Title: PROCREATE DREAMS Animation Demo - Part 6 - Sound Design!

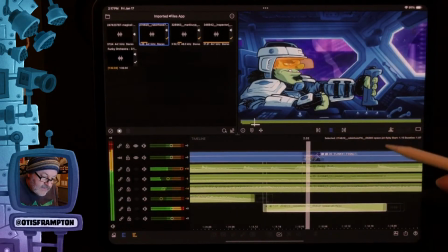It's a simple process of adjusting. There we go.
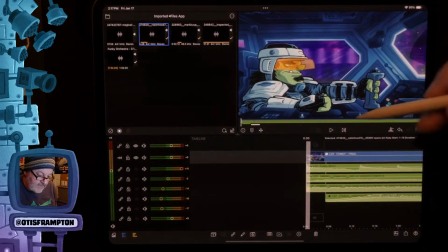Just drag this down. Now let's play the two and see what it sounds like all together here.
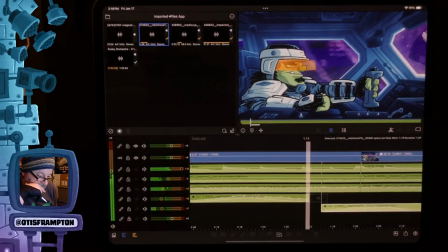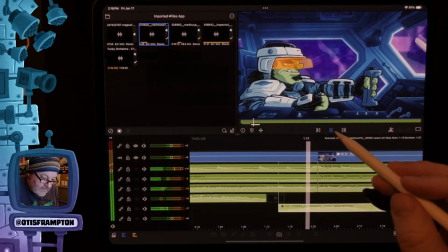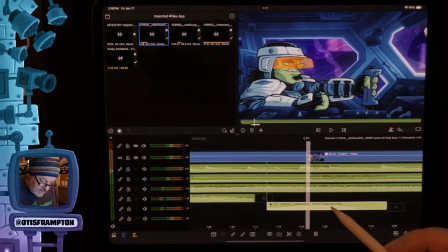Still sounds a little too late.
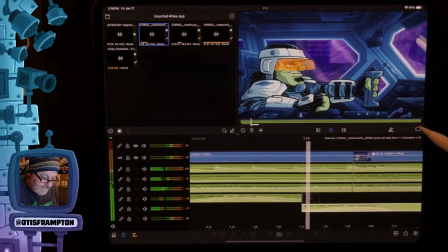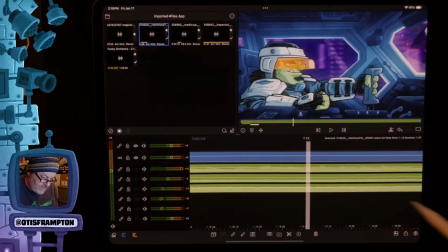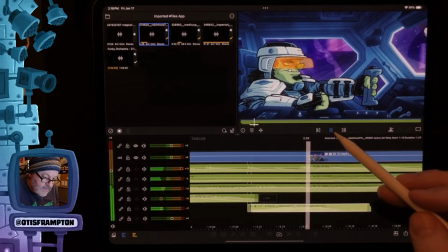No, it's too early. Am I doing this wrong? Let's try this again. Sorry.
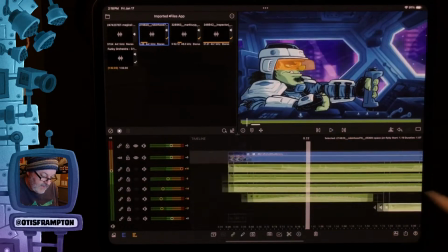There it is. All right.
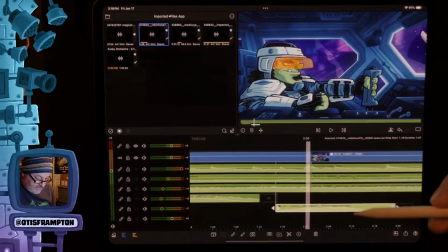Yep. It's actually fine. I don't think I need to really change it too much. I can change the pitch on those flybys and it works fine.
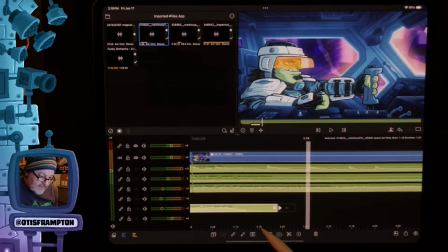But the first thing, before I do any of that, I'm going to want to start like layering them in.
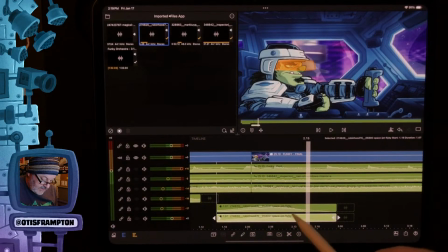Let's duplicate that. Drag this up here.
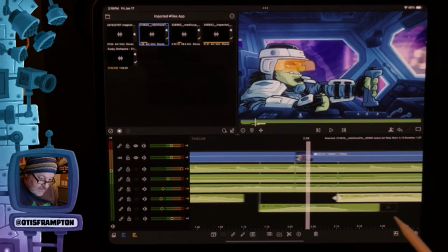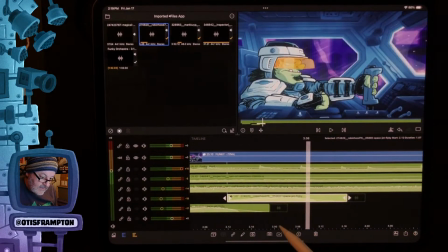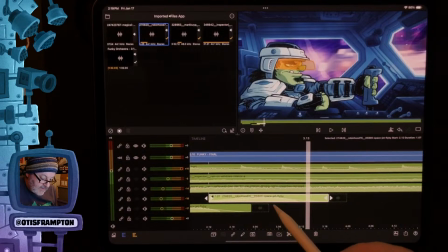Flyby.
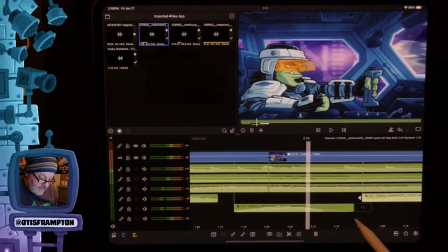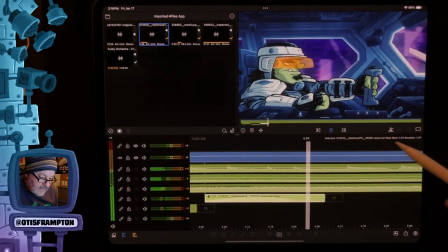Yep.
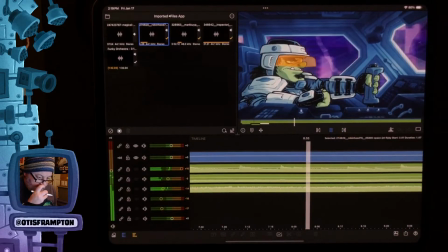One thing I'm going to probably do is bring the rain up a bit.
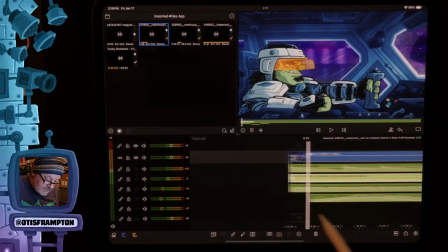It's whoops. It's this track.
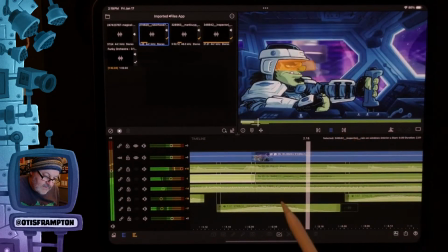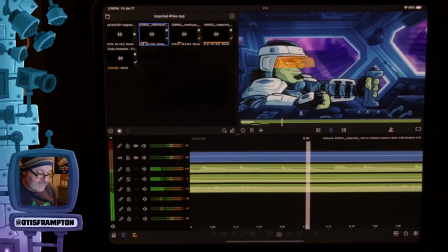Yeah, that really gives us some atmosphere.
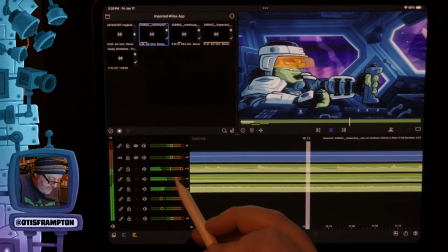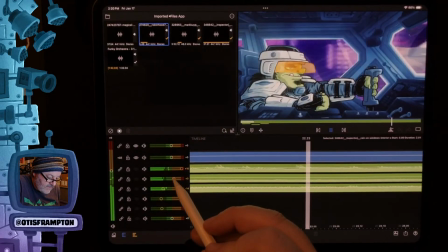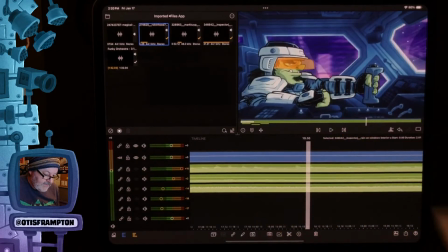The volume on the music is a little too low,
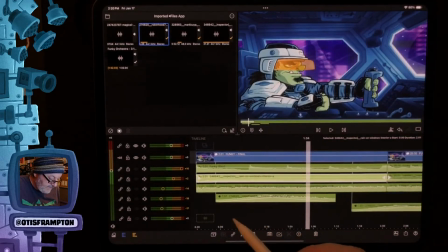and it's at the limits where I can raise it because I put a low and a high.
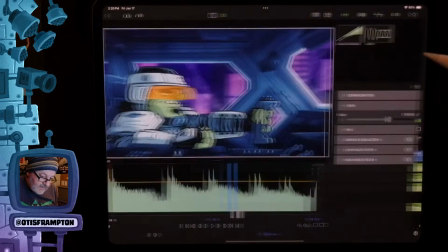What was it called? High pass and low pass filter on it.
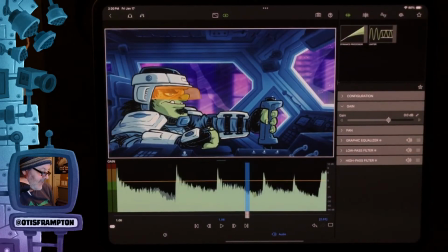What I can do is duplicate that audio and take the high and low pass filters off, lower it down a bit, so it gives a little bit more fullness.
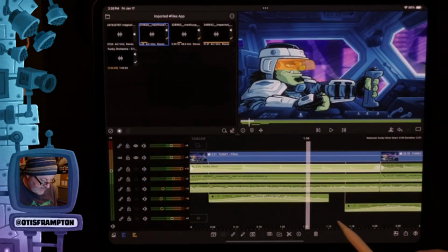So I duplicate it. I think I've got one more track to work with. Can
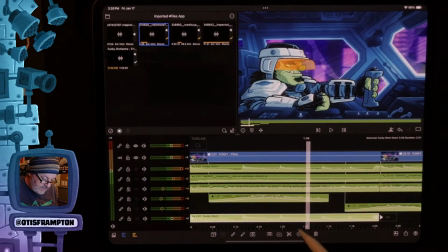I duplicate? Yeah, there it is. Oh.
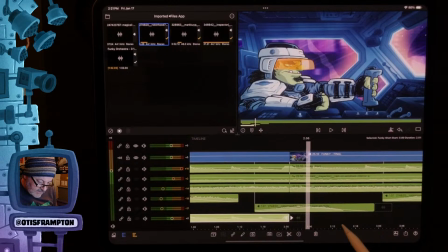That's weird. It split them.
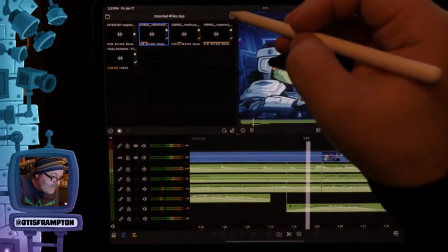Let me go back in.
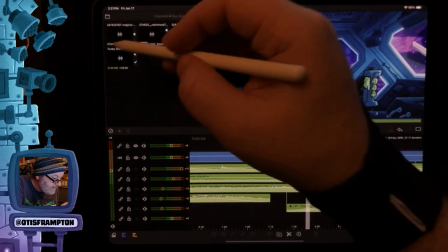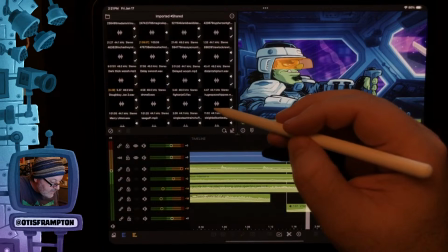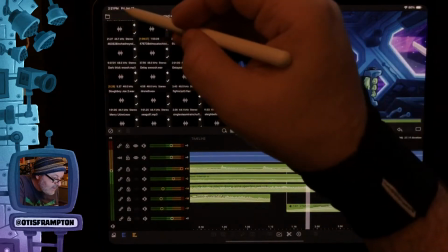Sorry, I'm looking for...
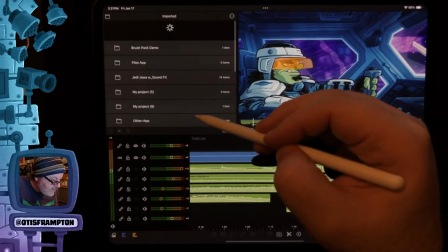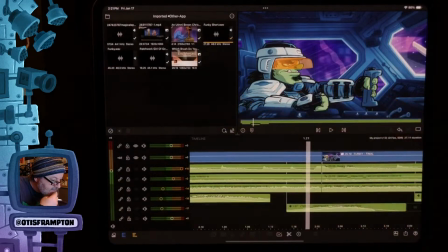Where's the file? There it is.
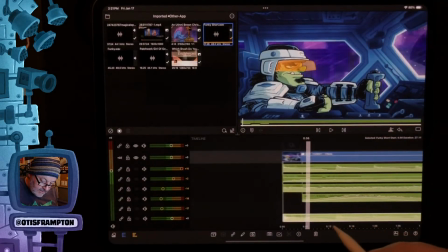I'll just put this on in here. Now, yeah. So what I want to do is now just lower the volume on that one.